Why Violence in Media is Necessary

Hello class, welcome to Screenwriting 101. If you want to learn how to make your screenplay not suck, then you've come to the right place.
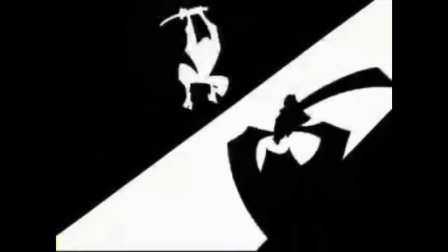[0:09]
Today's subject, violence and storytelling. Now, I am a speck of dust in the universe when it comes to this topic.
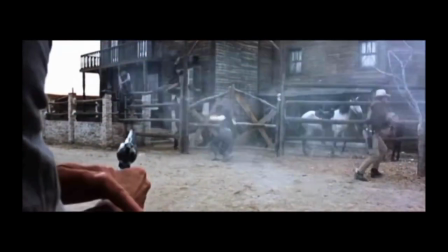[0:16]
There are literally hundreds of blogs, forums, and professional medical studies written about media violence.
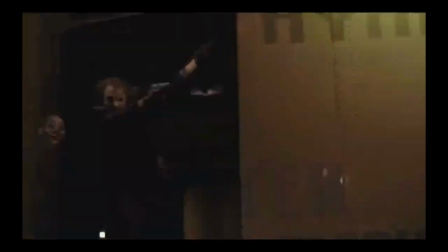[0:22]
Everybody defends their evidence and viewpoints while complaining about and contradicting the viewpoints of others.
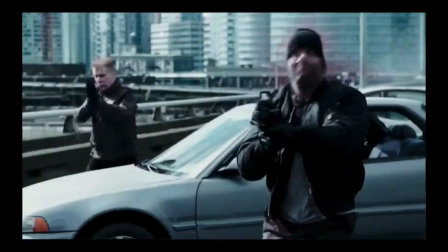[0:28]
Kind of like politics. But what nobody thinks about is whether or not the violence is necessary. Why is it there in the first place? Well, we gotta look back to the beginning of stories for that answer.
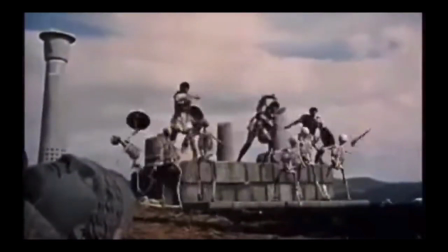[0:41]
Violence in stories is nothing new to the human race. Early myths are wrought with epic wars and tragic death.
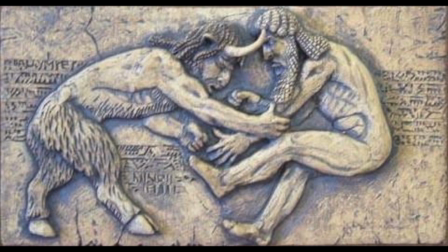[0:50]
Like that, for instance. The Epic of Gilgamesh, one of the oldest pieces of fiction in history, is full of violence. He fights somebody on top of a wall and slaughters a hideous monster.
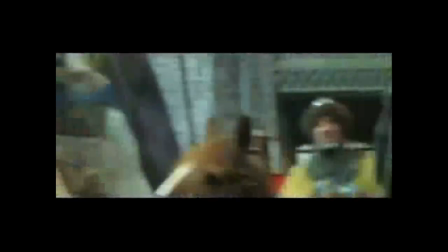[1:02]
William Shakespeare wrote hundreds of plays and stories where the protagonist dies at the end, often in horrible, gruesome ways.
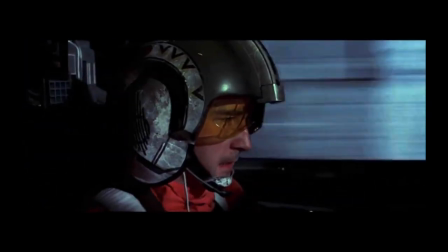[1:10]
These authors and playwrights back then understood how important violence was for telling an interesting story.
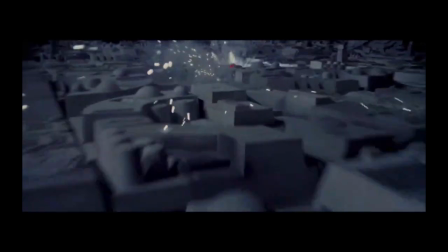[1:16]
It's practically common sense among those who tell stories for a living. It's one thing to say violence is necessary, but why?
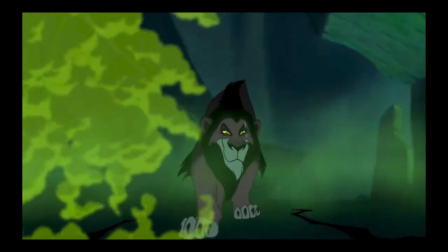[1:25]
It comes down to two rules of storytelling, the first being conflict, which is the backbone of any good story that's ever been told.
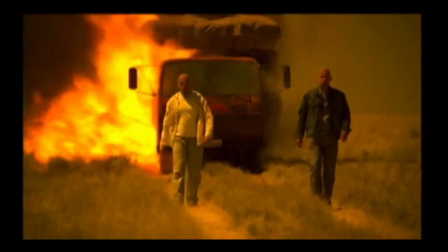[1:32]
The heroes often need somebody or something to fight against, often resulting in violence. Without bumps in the road, the journey of our heroes would be boring.
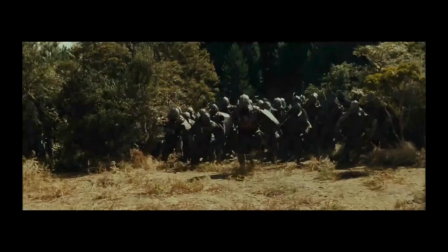[1:45]
A prime example of necessary conflict is Lord of the Rings, which, without the opposition of Sauron's army, would be this.
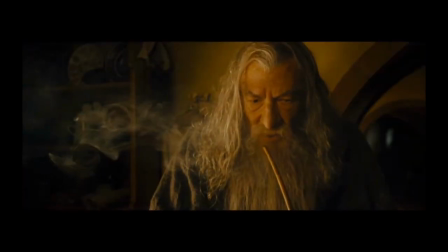[1:53] Ooga booga! This ring is bad news. Destroy it. Okay.
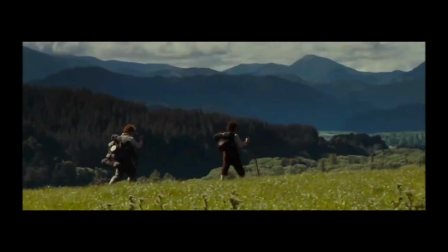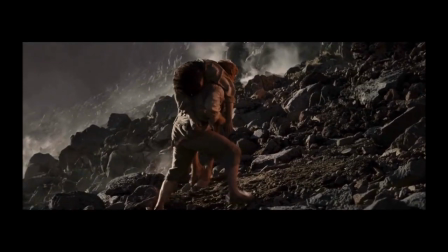[2:03] Sam, I'm tired. Carry me. Okay. Always look on the bright side of life.
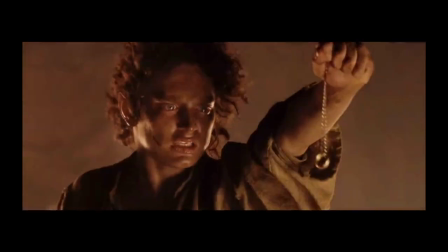[2:14] Throw it in the fire! Okay. Brussels!
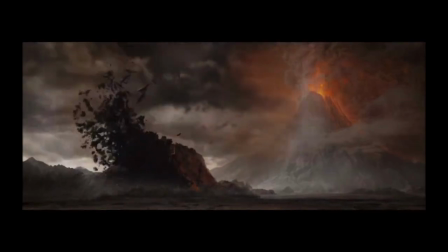My, wasn't that exciting? Nobody in their right mind would want to see that.
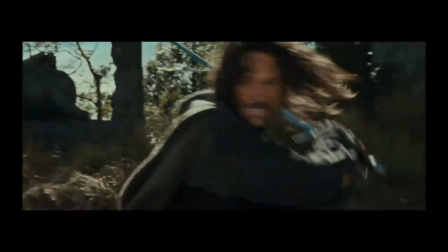[2:34]
We want to see our heroes overcome evil and earn their happy ending.
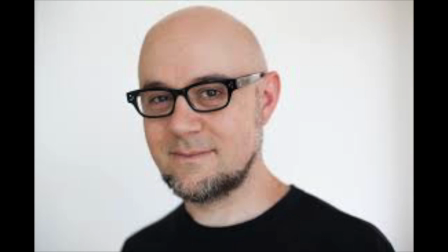[2:39]
Mike DiMartino, co-creator of Avatar, yeah, that Avatar, put it this way.
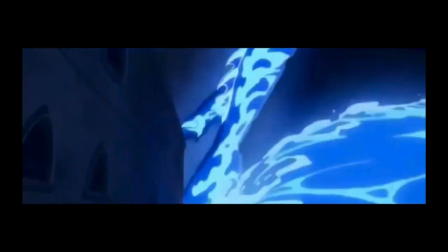[2:44]
If there's no conflict, the hero has no way of being tested. No test, and the hero hasn't earned their success for happiness.
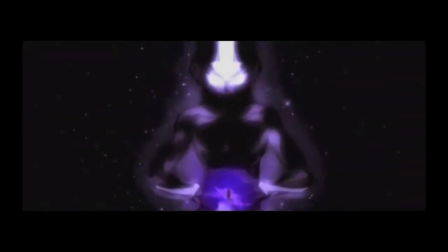[2:52]
We need to see the evil and all the suffering it's causing, which often takes the form of violence. Conflict then feeds into the second important element of any good story, investment.
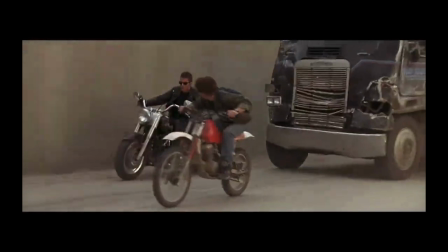[3:05]
The audience is supposed to care about the goal of the heroes, and the only way to do that is to raise the cost of failure and to make failure a legitimate possibility.
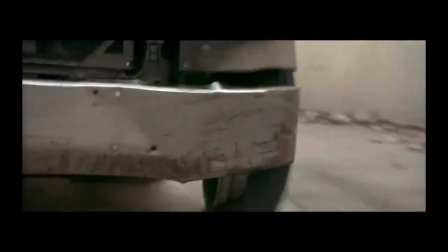[3:14]
By putting the heroes in harm's way, it helps us care about their mission. Avatar The Last Airbender is a great example of this.
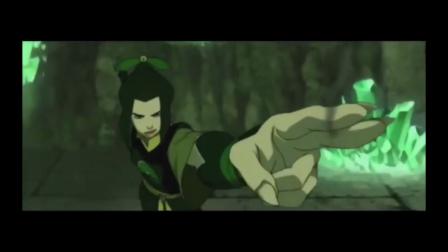[3:22]
Our heroes are shot at, kicked, burned, chased,
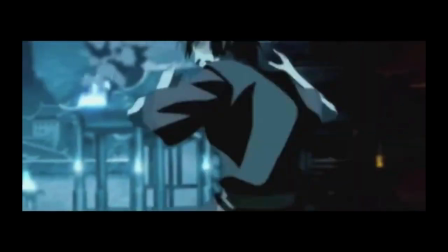[3:26]
and captured throughout their entire journey, which makes us concerned for their safety and the success of their mission.
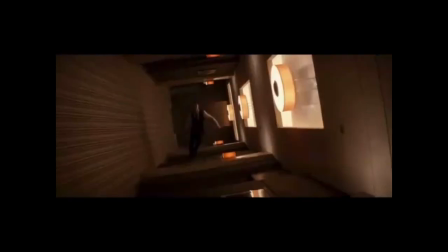[3:32]
These two elements help build the story into a catharsis, an emotional satisfaction or release for the audience.
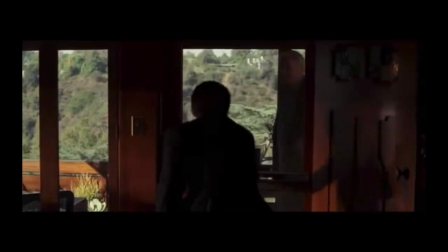[3:39]
This goes back to the idea that through violence, characters get the chance to earn their happy ending.
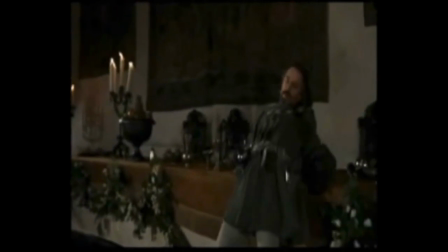[3:47]
What if Indigo never fought Count Rugen in an epic sword duel, but was able to kill him easily?
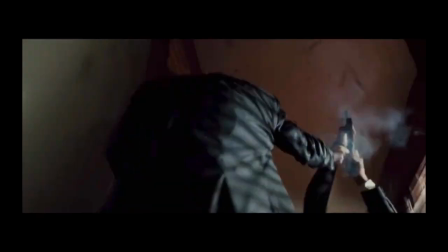[3:52]
Or if in Taken, Liam Neeson just had to ask nicely for his daughter back? Would that have been nearly as satisfying?
No, God! No!
Exactly.